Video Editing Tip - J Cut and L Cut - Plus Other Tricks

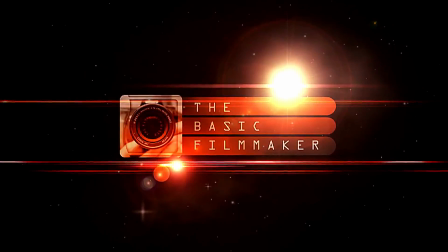This episode of The Basic Filmmaker is brought to you by Dead Space. Here's a simple editing trick that can add some life to your videos and films. When you're editing, the video and sound are usually linked together, so you rip through them and make your cuts. Bam, bam, and bam. Sometimes it still seems a bit off or lacking life. Well, here's an easy technique that may add some life into your video or film. Just have some of the audio from one scene or cut roll over to the next scene or cut. You can also have it roll into the previous scene or cut. It makes it sound more professional and cuts out those nasty little dead sound spaces we all know and love. In filmmaking lingo, these are called J and L cuts.
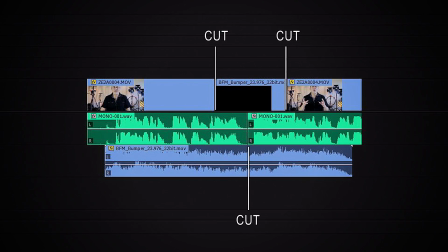Looking at this picture, you can use a bit of imagination to see the letter J on this end, the letter L on this end. Saying I need you to cut there and into the next scene, but I want to have the sound from the previous scene continue into the next scene, well, it's easier to say L cut there. Here's a really simple example for music. Here's my intro bumper, and we play it to the end, and then we cut to me being a talking head.
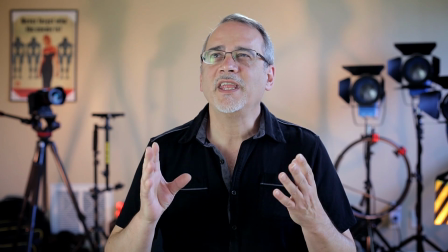When you're editing, the video and sound are usually linked.
It's kind of weird and leaves this long dead space, or we can just cut it and cut to me before we end.
When you're editing, the video and sound are usually linked.
That's pretty abrupt and sounds like I messed up, which I think I did.
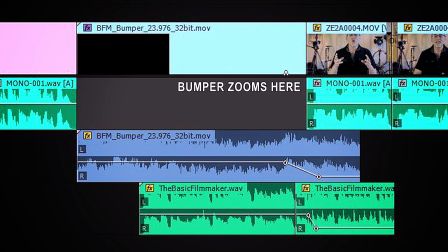Instead, I use an L cut. I run the bumper to the point it starts zooming out. Before I reach the end, I unlink the two and extend the sound portion to the end. Then I jam where I start talking at that video cut. Next, I fade the trailing sound out and I get this.
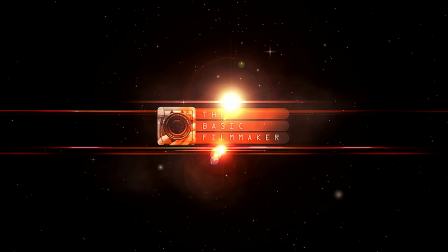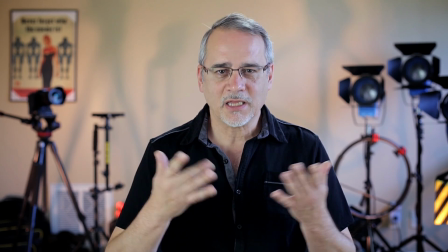When you're editing, the video and sound are usually linked.
It just sounds and looks more professional. The next example is more common, such as during a scene or interview where you're cutting from one person to another. This is a short interview I did with Dave Andrade a long time ago. I'm not picking on Dave, he's very knowledgeable. You should check out his channel, he's got some great things cooking. Trust me, he knows about this technique, but due to time constraints, he had to edit this in a hurry. So I downloaded the video straight from YouTube and did a quick edit.
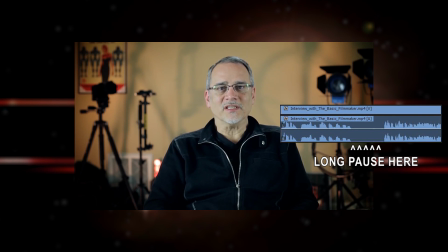Help other people and love to see others feel that joy of creation.
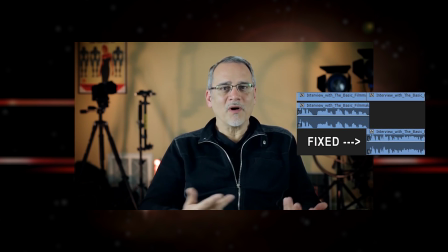And again, thanks for devoting your time to doing this interview. I know that you're a really busy man. Help other people and love to see others feel that joy of creation.
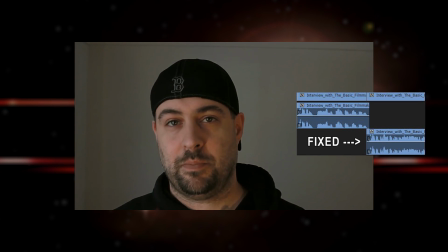And again, thanks for devoting your time to doing this interview. I know that you're a really busy man. Reference for everybody to check out and start getting into it.
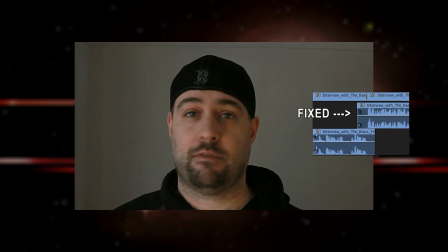I'd also like to thank you for motivating me for going forward on my channel. Reference for everybody to check out and start getting into it. I'd also like to thank you for motivating me for going forward on my channel. So again, I really appreciate you taking the time to do this.
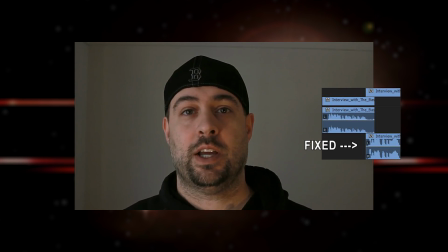Seriously, Dave, I appreciate it. So again, I really appreciate you taking the time to do this. Seriously, Dave, I appreciate it.
All I did was remove a little dead space, overlap some of the sound. I think it made it better. This is a pretty simple addition to your editing that can really bring some life to your interviews, videos, or films. One suggestion is take something you were working on or have worked on, re-edit it, and you'll see what I mean. For a really good example, click on the link in the description below to watch a clip from A Few Good Men where Tom Cruise and Jack Nicholson have it out in a courtroom scene. Pay attention to the cuts and the overlapping dialogue in the scenes, and this will make a lot of sense. This technique will help your videos or films look and sound more professional, but more importantly, it will keep your audience more engaged. I hope that helps, and thanks for watching.